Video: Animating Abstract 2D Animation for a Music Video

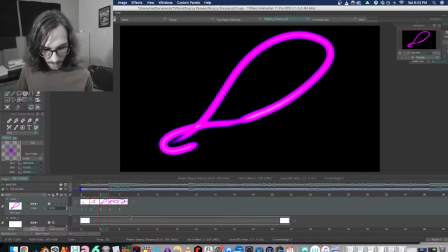(12:28)
Well, that might be a little too hectic. Get rid of this frame.
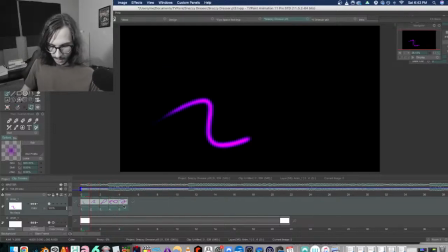(12:36)
Actually, I think I might actually hate this. Hold on.
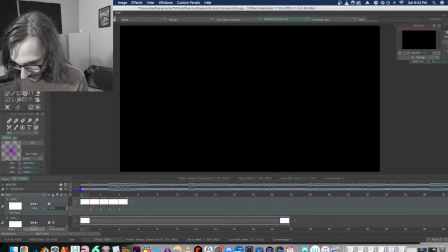(12:41)
I don't like that. Sorry. So yeah, it's kind of trial and error. The good thing about this sort of abstract stuff is not too precious on any one drawing, so it's not really a big deal if you decide you want to change stuff.
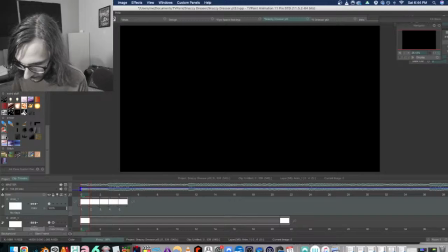(12:57)
I just feel like it was kind of, didn't like what I was doing there.
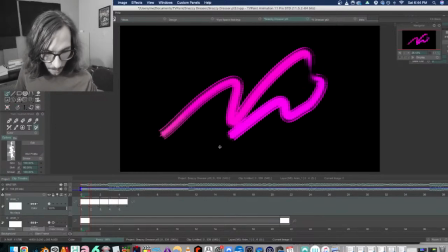(13:03)
But I do like the kind of more pink color for the voice.
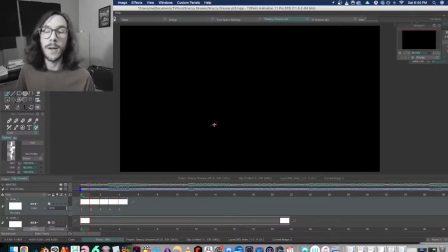(13:10)
Let's see here.
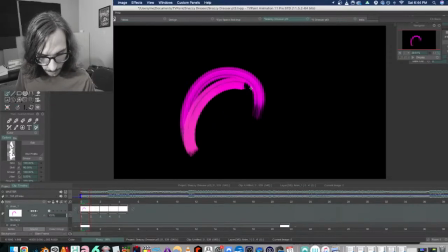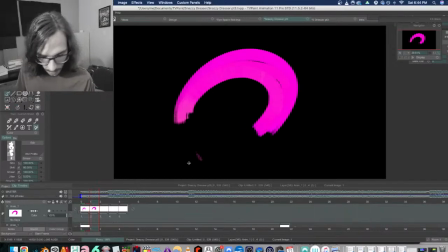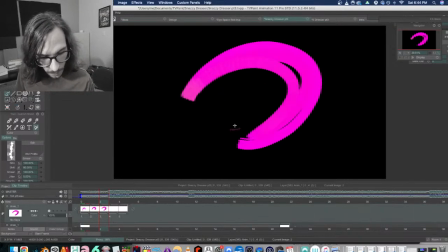(13:29)
Okay.
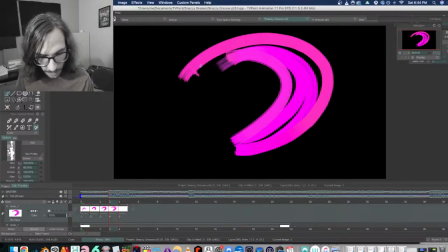(13:34)
So this is where the sound comes in the biggest, so we'll have this shape getting really big, and then it's gonna shrink and dissipate as the sound fades away. So down here on the soundtrack, you can see the sound tapering and fading away.
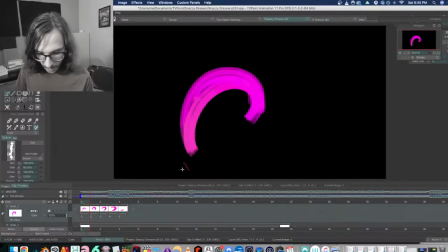(13:52)
So I'll have the image do the same thing.
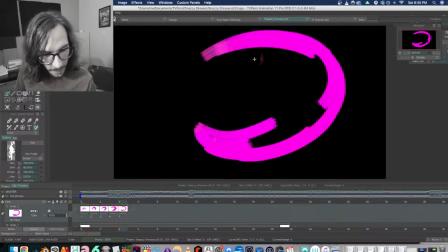(13:58)
We'll have this biggest frame, have this frame right after, kind of not quite a boil or a tracing,
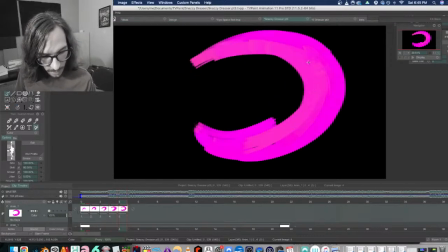(14:07)
but have the drawing be really tightly close to it so that this image will register for a little bit, and then it'll go away faster.
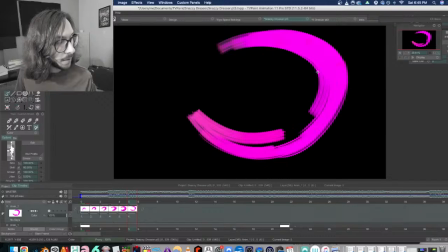(14:26)
So I don't have my light box on. I'm just scrubbing back and forth between the frames to compare the before and after frame, and making sure that I like the feeling of each image. We'll see how this looks.
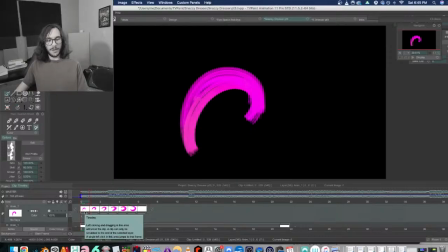(14:45)
Okay, so you can read it, you can register it, but now it's gonna shrink away really fast.
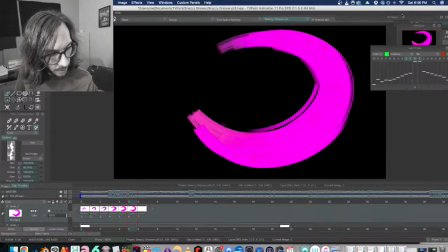(14:52)
And for this part, I will turn on the light box so I can
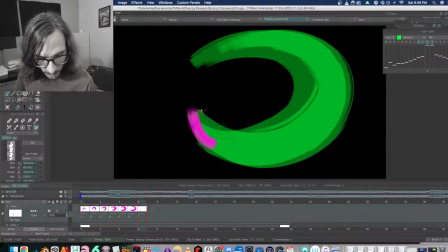(15:01)
make sure this is gonna have a smooth transition, a smooth fade out, and I want it to get progressively faster on each frame as it goes away. So now the tail is going to be catching up to the front end of this body here
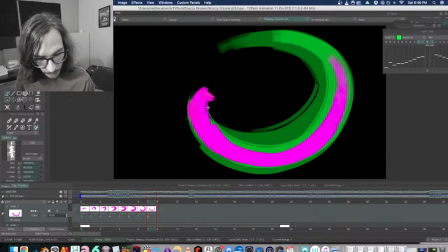(15:23)
as it kind of loops in on itself. This kind of abstract style animation is quite a bit faster than doing like character animation,
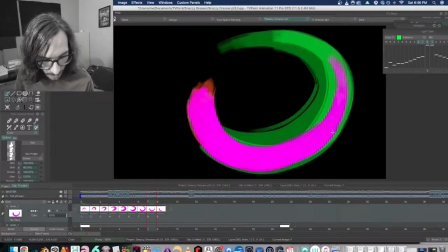(15:41)
but it can also have a higher frame count because I'm animating this at 24 frames a second, whereas
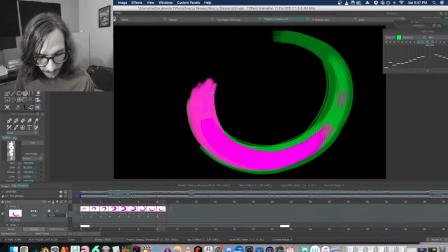(15:49)
like not an abstract animation, a regular kind of animation, I do a lot more things on 2s or 3s, sometimes even 4s, and then of course you'll have some just held poses, have some parts that are like
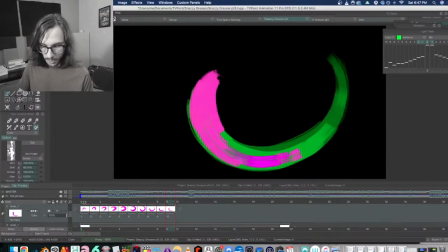(16:05)
panning backgrounds, but this abstract stuff I'm pretty much drawing on every frame, but it's very simple drawings. So now we'll just have this disappear,
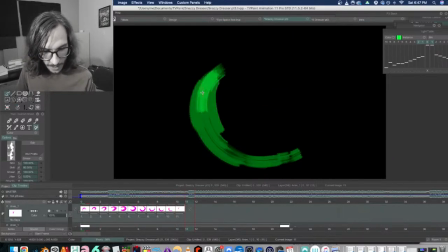(16:21)
and it's gonna get big on the second bup.